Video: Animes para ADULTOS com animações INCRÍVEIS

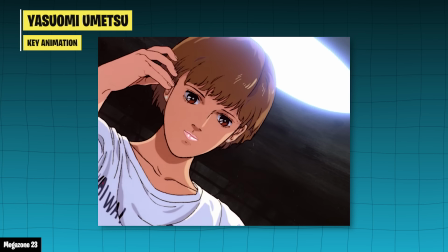[16:35]
Alguém que sempre entregou cenas tecnicamente deslumbrantes, como essa de Megazone.
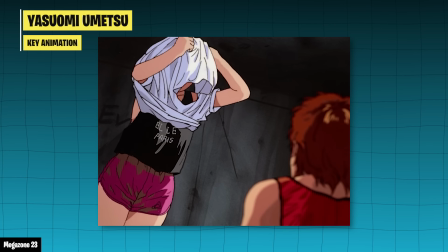[16:40]
E se acredita bastante que esse tipo de conteúdo, junto com o fanservice, provavelmente foi fundamental para o sucesso de Megazone.
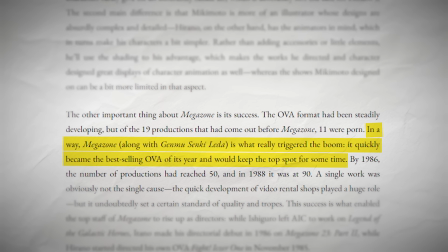[16:47]
A obra se tornou o Alva mais vendido do ano e ajudou a impulsionar o formato Alva em geral, definindo certos padrões de qualidade e conteúdo que influenciaram produções futuras.
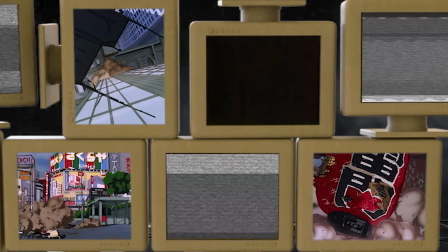[16:56]
Junto de Perfect Blue, considero uma das obras essenciais que qualquer fã de anime deveria assistir pelo menos uma vez.
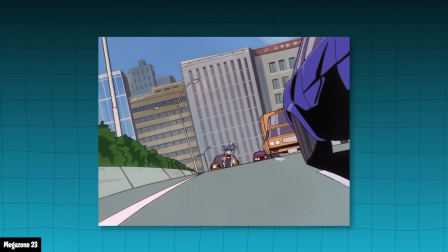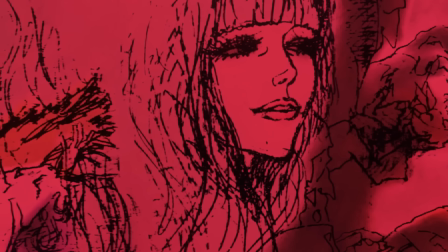[17:09]
Se você procura algo que aborda temas mais pesados e que é um dos maiores clássicos dos animes experimentais,
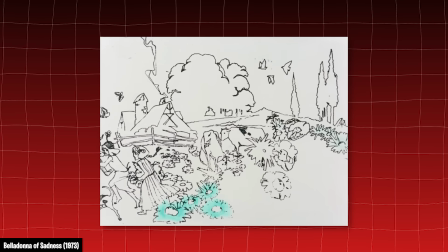[17:15]
eu não posso deixar de recomendar o clássico Bella Donna of Sadness. E que conta a história de Jeanne e Jeanne, um casal de camponeses da Europa medieval.
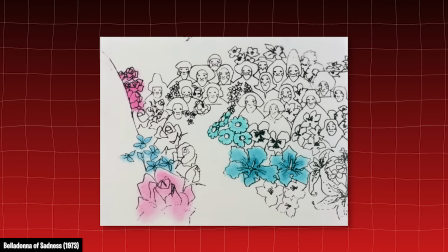[17:24]
Após se casarem, o senhor feudal local exige que Jeanne se submeta a ele como um entre aspas presente de casamento, e ela é violentada pelos senhores e seus homens.
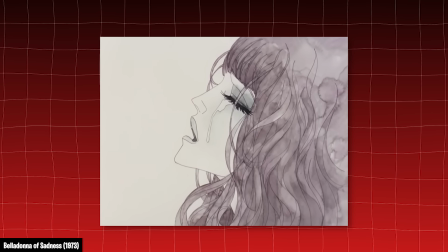[17:33]
A partir desse momento, a vida de Jeanne entra em declínio e ela começa a ter visões de um pequeno demônio que a tenta aceitar seu poder em troca de sua submissão.
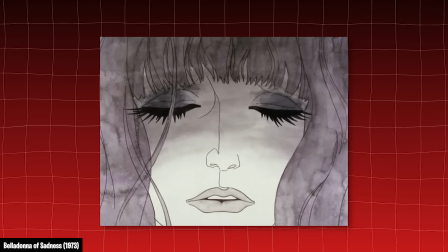[17:42]
Apesar de inicialmente resistir ao demônio, Jeanne é constantemente perseguida e humilhada pela sociedade.
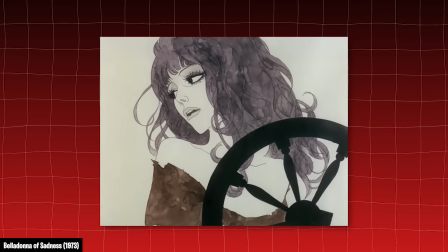[17:48]
Ela é acusada de bruxaria e com o tempo decide abraçar essa acusação e se vingar daqueles que a desprezaram.
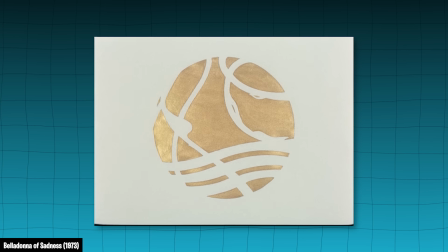[17:54]
E o filme então segue. Como já deve ter ficado bem claro, esse é um filme realmente pesado, tanto visualmente quanto tematicamente. Abordando questões como violência sexual, repressão feminina e hipocrisia social,
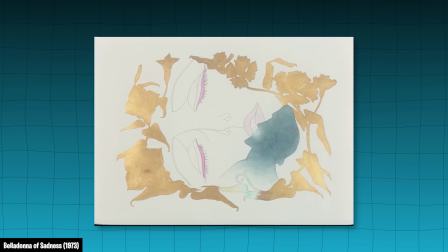[18:06]
o filme explora profundamente a forma como a sociedade oprime e condena as mulheres, especialmente quando elas tentam exercer qualquer nível de autonomia.
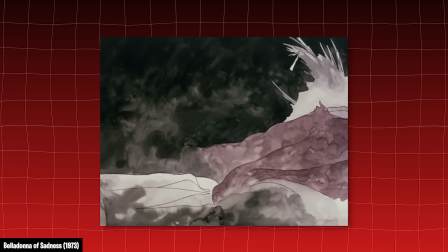[18:14]
E visualmente o filme é marcado por imagens estáticas em grande parte, com pouquíssima animação real, ao invés de tentar criar a ilusão de movimento.
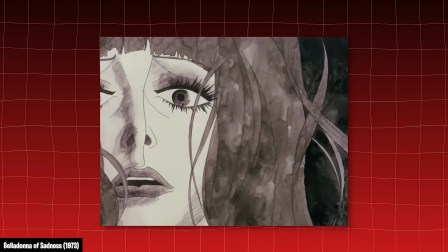[18:22]
Ele abraça a imobilidade, utilizando longos planos panorâmicos sobre ilustrações detalhadas para contar a história.
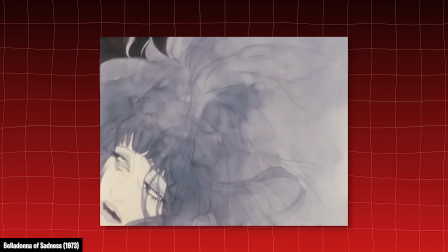[18:29]
Esse uso das imagens estáticas, quase como se fossem tapeçarias medievais, cria uma sensação de que o filme é mais uma pintura em movimento do que uma animação convencional.
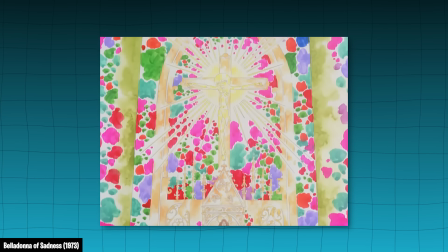[18:38]
Seu estilo pode ser descrito como uma fusão do estilo medieval com o psicodélico dos anos 70,
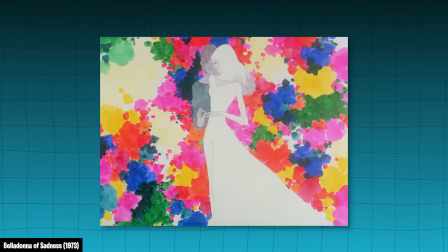[18:43]
o que já o coloca numa posição única dentro da animação japonesa e mundial como um todo.
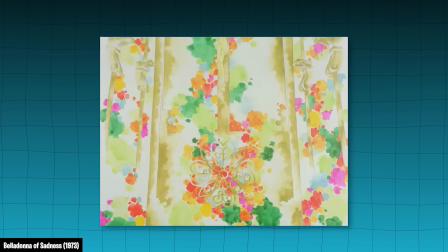[18:48]
As influências das tapeçarias medievais são evidentes nas cenas,
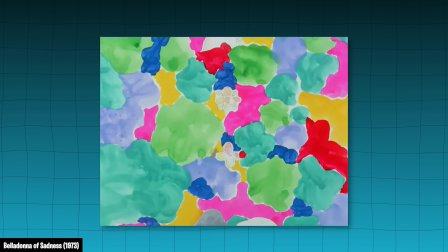[18:52]
onde os personagens parecem emergir de um estilo artístico mais europeu do que o que se esperaria de uma produção japonesa.
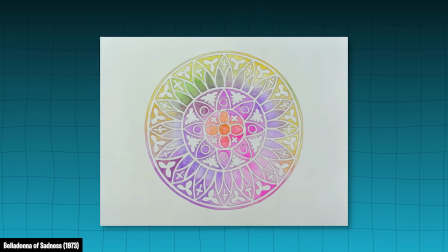[18:59]
Gianni, a protagonista, é desenhada com traços que lembram a pin-up dos anos 70,
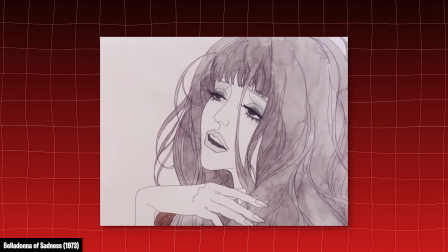[19:04]
com suas longas pestanas e olhos sonolentos, criando um contraste curioso com o ambiente medieval que a cerca.
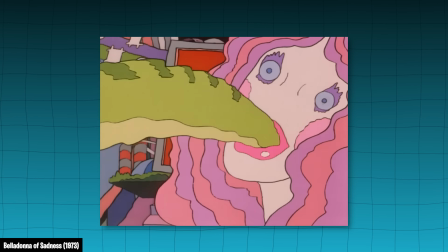[19:10]
A trilha sonora também é um elemento importante aqui, um rock psicodélico bem característico dos anos 70.
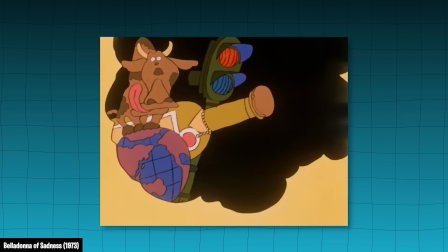[19:16]
Ela intensifica o caráter experimental de tudo, e complementa as imagens de uma maneira que reforça o tom quase hipnótico do filme.
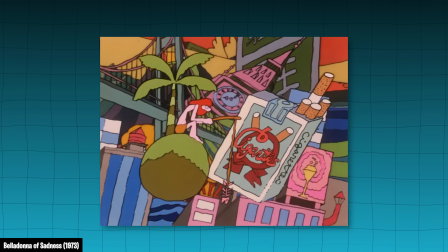[19:23]
Cria uma atmosfera onírica.
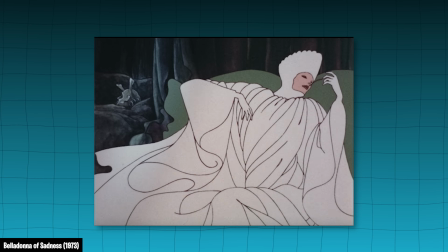[19:28]
No fim, é em resumo um estudo de contradições e contrastes,
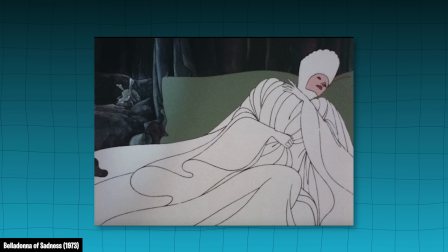[19:32]
onde o passado medieval e a estética moderna dos anos 70 se encontram, criando um visual ao mesmo tempo belo e perturbador.
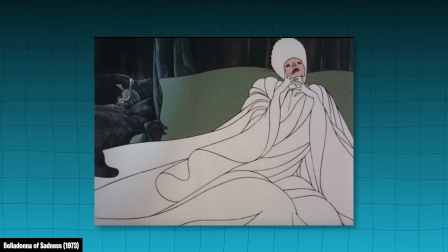[19:39]
Certamente recomendo o filme, mas sei que não é para todos, então vá com cautela e esteja ciente de tudo isso que eu mencionei.
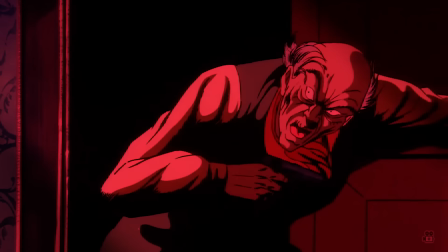[19:46]
E minha última recomendação para o vídeo de hoje é o filme de Gogo 13 de 83.